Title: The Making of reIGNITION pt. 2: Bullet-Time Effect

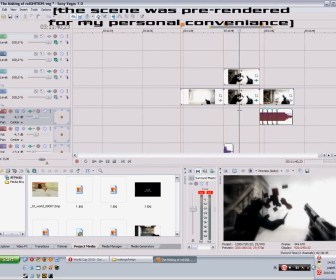(3:49)
So I duplicated the layer, and for the
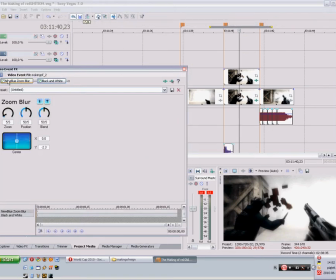(3:55)
lower one I added new blue zoom blur and some black and white color, and to the upper one there is a cookie cutter to make the blurriness be visible only around the edges.
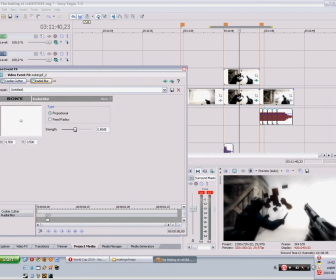(4:14)
And for the sake of this action I added radial blur to put some emphasis on the knife hit. It goes down to 0 later on.
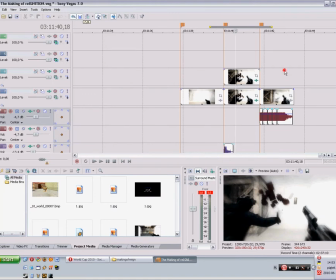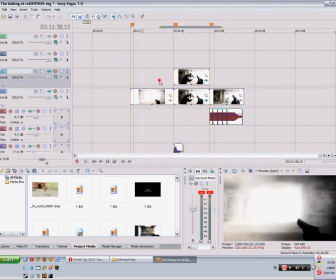(4:30)
And this is pretty much how my bullet time effect looks
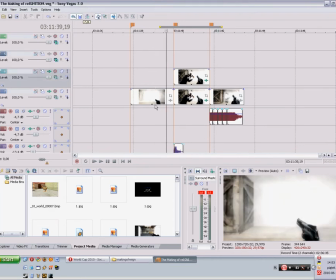(4:38)
in all the other bullet time actions to be seen in reIGNITION.
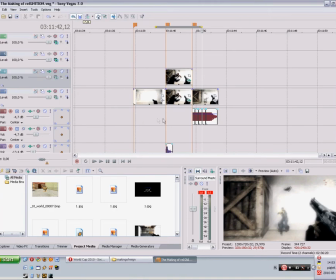(4:44)
But for the sake of this very action, I created more customized look.
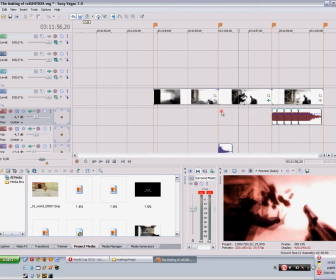(4:54)
There is this red tint to put some emphasis on the again to put some emphasis on the knife hit,
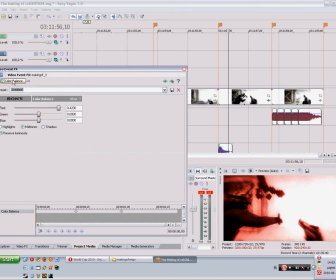(5:04)
and it's some basic color balance in midtones.
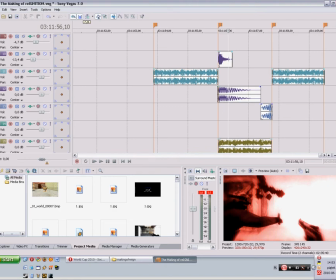(5:12)
But the most important thing for this action was that
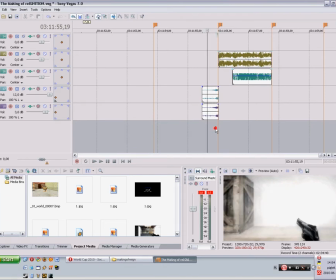(5:18)
metal knife swish that symbolizes the incoming knife stab.
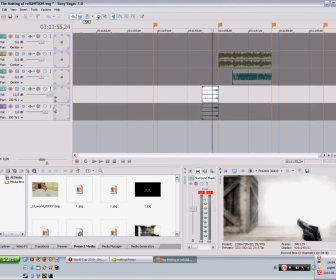(5:27)
So let's hear this swish.
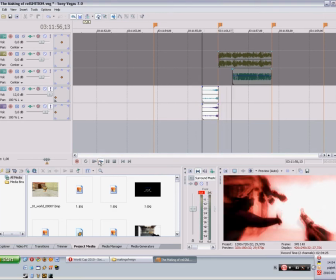But as you can see, the hit comes from the left side,
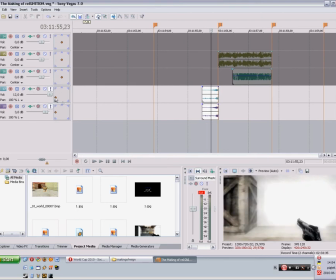(5:45)
so I wanted it to be heard like it's coming from the left. So for this I needed this surround panel
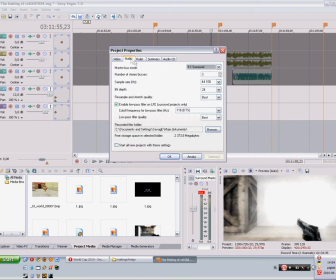(5:55)
that it's unlocked by setting the audio from stereo to surround
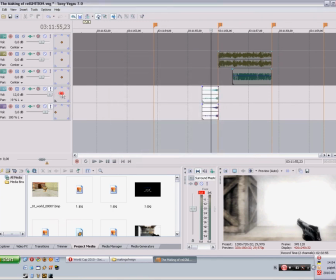(6:04)
and playing with this dot to achieve the effect you want. For this I duplicated the layer,
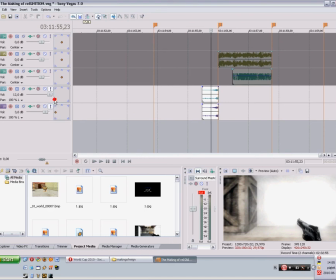(6:17)
and for one it's like left back, and for the other is left center.
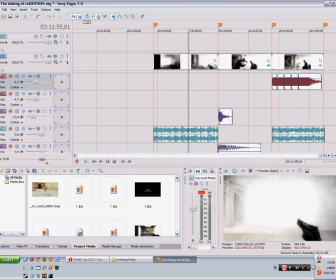(6:29)
Okay, so let's see the final result of the bullet time effect for this scene.
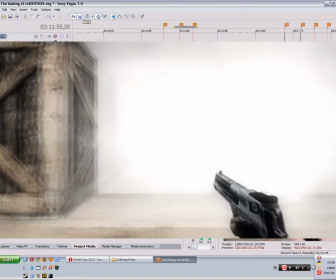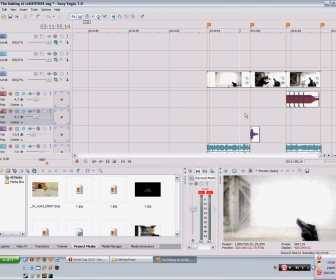(6:43)
Okay, so this is it. I hope you enjoyed metal making of, and see you in the next releases.